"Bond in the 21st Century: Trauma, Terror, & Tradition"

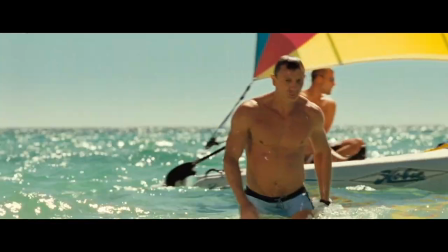722s
Now, the obvious answer to this observation is that the gals like to sneak a peek of some Daniel Craig beefcake action every once in a while, but that can really only carry a movie so far. The reality is, though, that Craig is a Bond for everyone. He's super cool, super suave, as Bond should be.
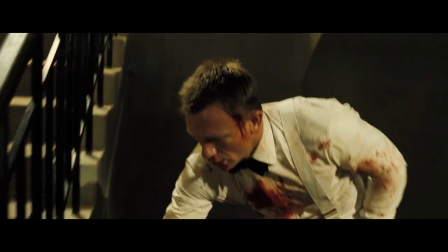739s
But he also manages to be emotionally vulnerable without being emasculated. He's introspective without being angsty. It's quite a feat to pull off, but Craig doesn't.
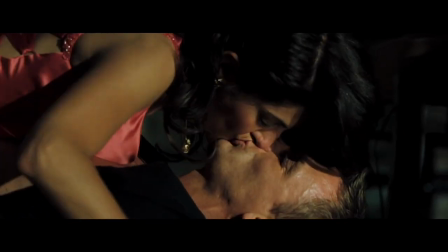751s
When it's time for the requisite sex scene with the villain's wife, he doesn't engage in it as a throwaway pleasure.
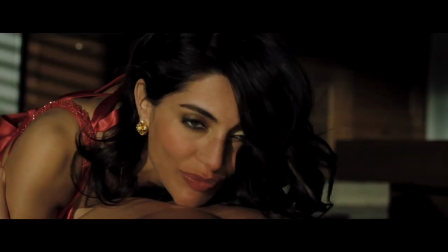756s
It's made clear that he's doing it for work. He's debonair and a sophisticated seducer, but he's not frivolous.
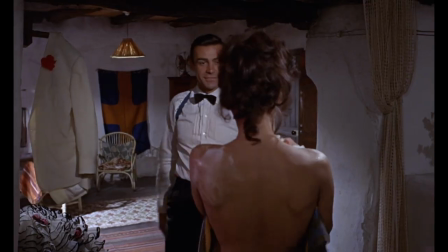763s
In the earlier films, we get the feeling that Bond is a guy who engages heavily in extracurriculars as a distraction or as a perk of the job.
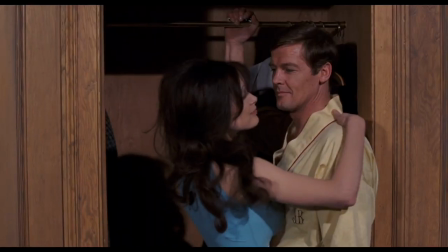770s
In Live and Let Die in a rare scene of Bond at home, during his free time, he romances Miss Caruso with his magnetic watch as a lark.
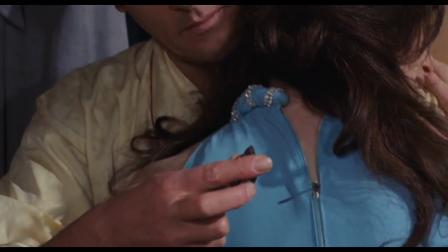777s
This is how Bond spends his vacation. He's a casual womanizer as well as a professional
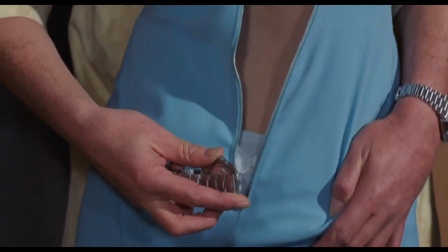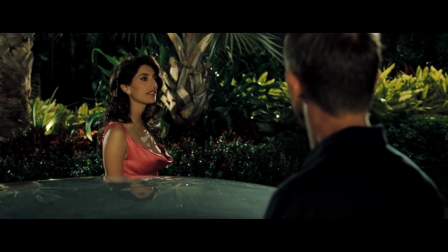787s
But when Craig engages with women, he doesn't simply bowl them over with his charm. He does seem actively interested in them.
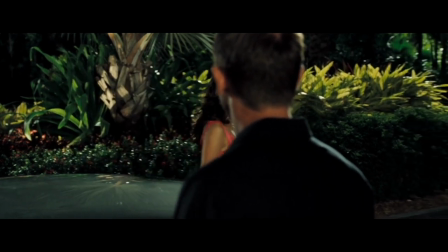793s
He engages with them and meets them on their level. Plus his fun quips don't hurt.
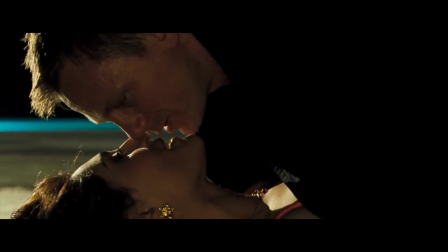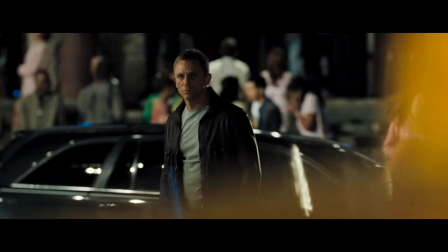805s
Bond manages to track down Demetrius' contact, a terrorist with lifeless eyes who pursues his mission with robotic determination.
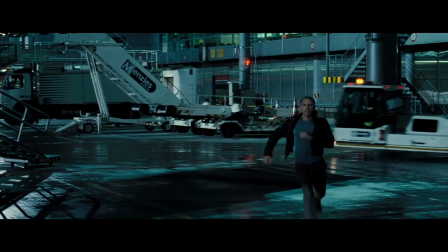812s
He and Bond have an excellent showdown, staged impeccably at an airport where the guy plans to blow up a brand new jumbo jet.
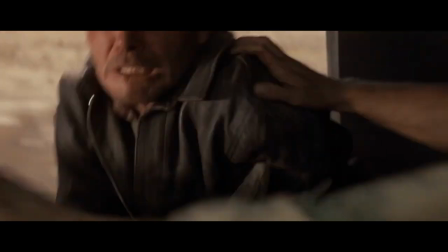818s
The fight is reminiscent of the truck chase scene in Raiders of the Lost Ark, a brutal struggle for control over a moving vehicle, a very effective fistfight in a tight space.
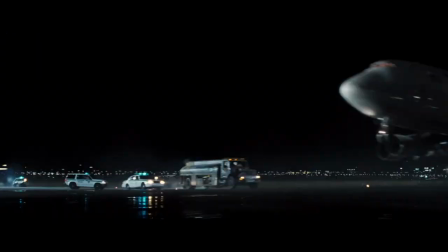827s
I love the successful integration of CGI and practical stunts here. Obviously, this plane isn't real, but the police cars being blown across the runway by jet exhaust are.
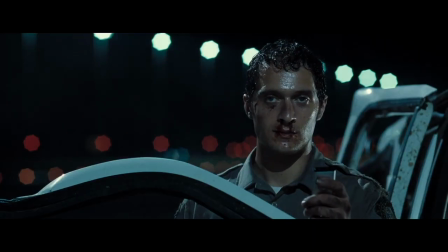836s
You can feel it. And when Craig gets the jump on the guy by attaching the detonator to his belt loop.
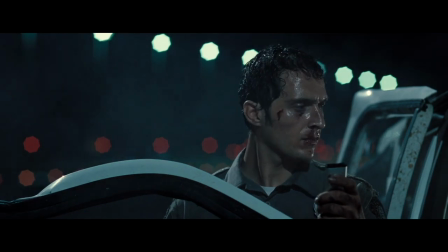841s
It's a great gag, and I love the look of morbid self-satisfaction on Bond's face as he watches the guy explode.
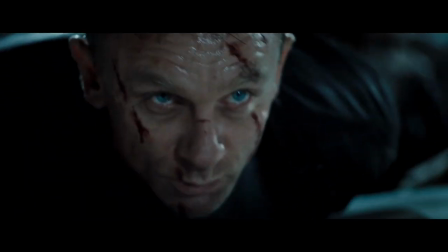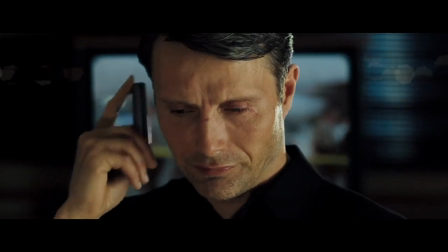852s
With the airport plot foiled, the aspirations of our villain Le Chiffre are revealed. And it's a well-constructed and modern villainous scheme.
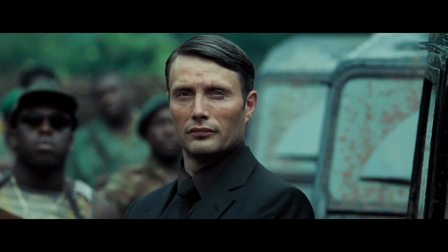859s
Compared to the solar laser from the previous Bond film, it's a little more mature and complex. You see that like Bond, Le Chiffre has a penchant for gambling, which can be a problem, especially when you're not using your own money, but cash entrusted to you by African warlords.
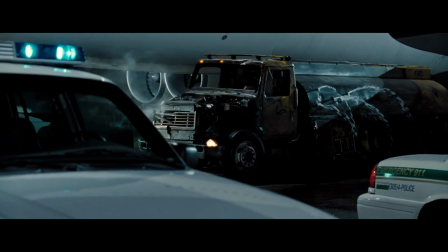872s
When Le Chiffre's airline stock shorting scheme is thwarted by Bond, he finds himself in a bit of a financial pinch, to say the least.
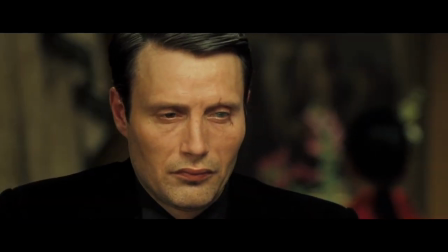880s Where is my money?
In a bid to win back his money, he stakes a high-end card game at Casino Royale, the country of Montenegro,
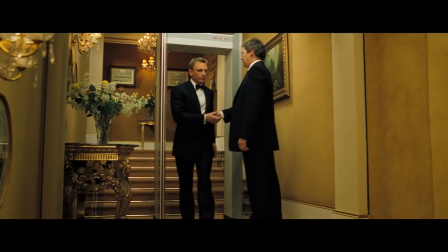887s
and MI6 sends in Bond as a spoiler to stop the villain from winning his money back.
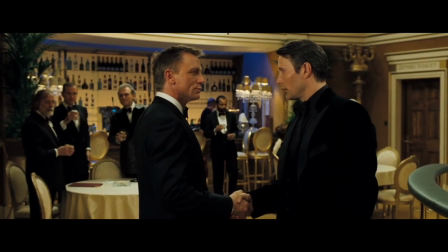891s
Bond now moves over into slick and suave mode with the help of the beautiful Vesper.
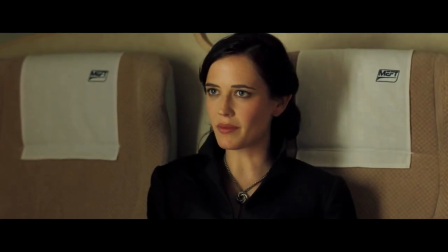897s I'm the money.
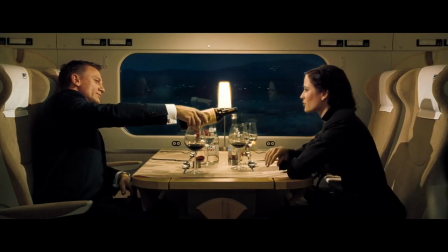901s Every penny of it.
This is one of my favorite scenes in the movie. For one, I love the quiet calm of the European train.
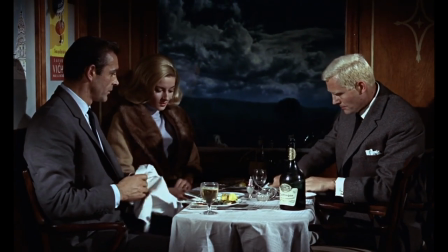908s
It harkens back to Bond films like From Russia with Love or Bond progenitors like North by Northwest.
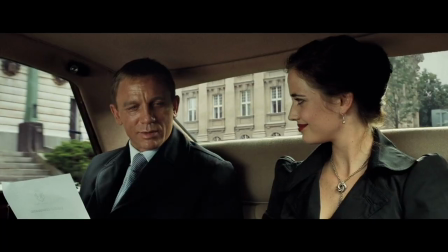913s
It just feels classic and cool. I think that a lesser Bond script would write Vesper in as a kick-ass girl boss spy on par with Bond.
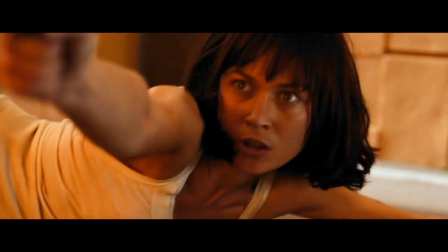921s
And for me, that type of character in a Bond film has always been a little lacking.
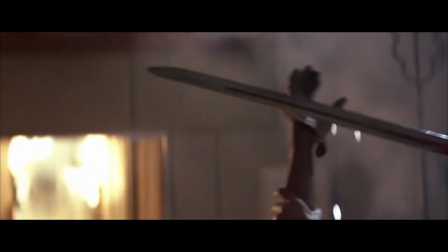925s
For one, you end up just creating female characters that are more like male power fantasies and action figures than you do meaningful personalities.
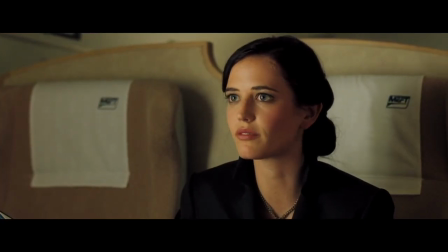933s
But seriously, does it diminish Vesper's character at all that she's simply an accountant from the Treasury Department?
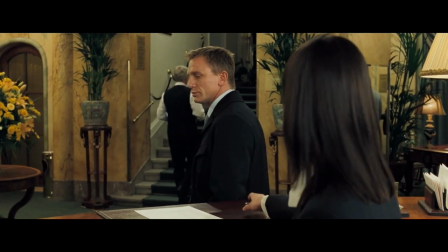939s
No.
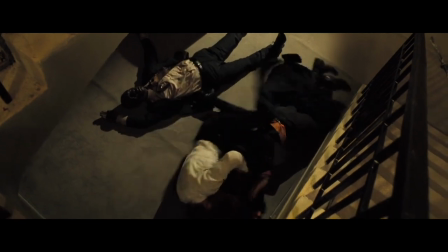939s
Because in addition to her serving as an audience surrogate that throws Bond's violent exploits into stark relief against us regular folk via her reactions and witnessing Bond's actions,
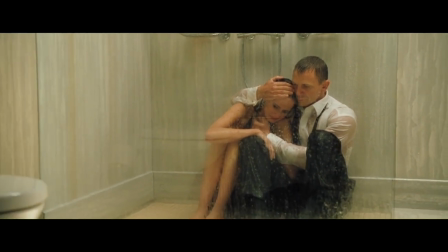948s
but it also establishes the idea that being a Bond-type character isn't the pinnacle of all that life has to offer.
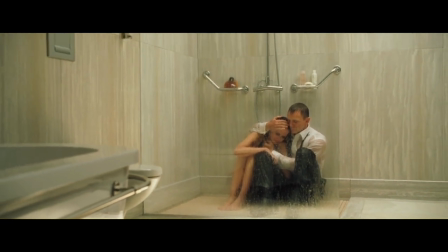955s
Bond comes to value and learn a great deal from a character who is ostensibly just a regular person.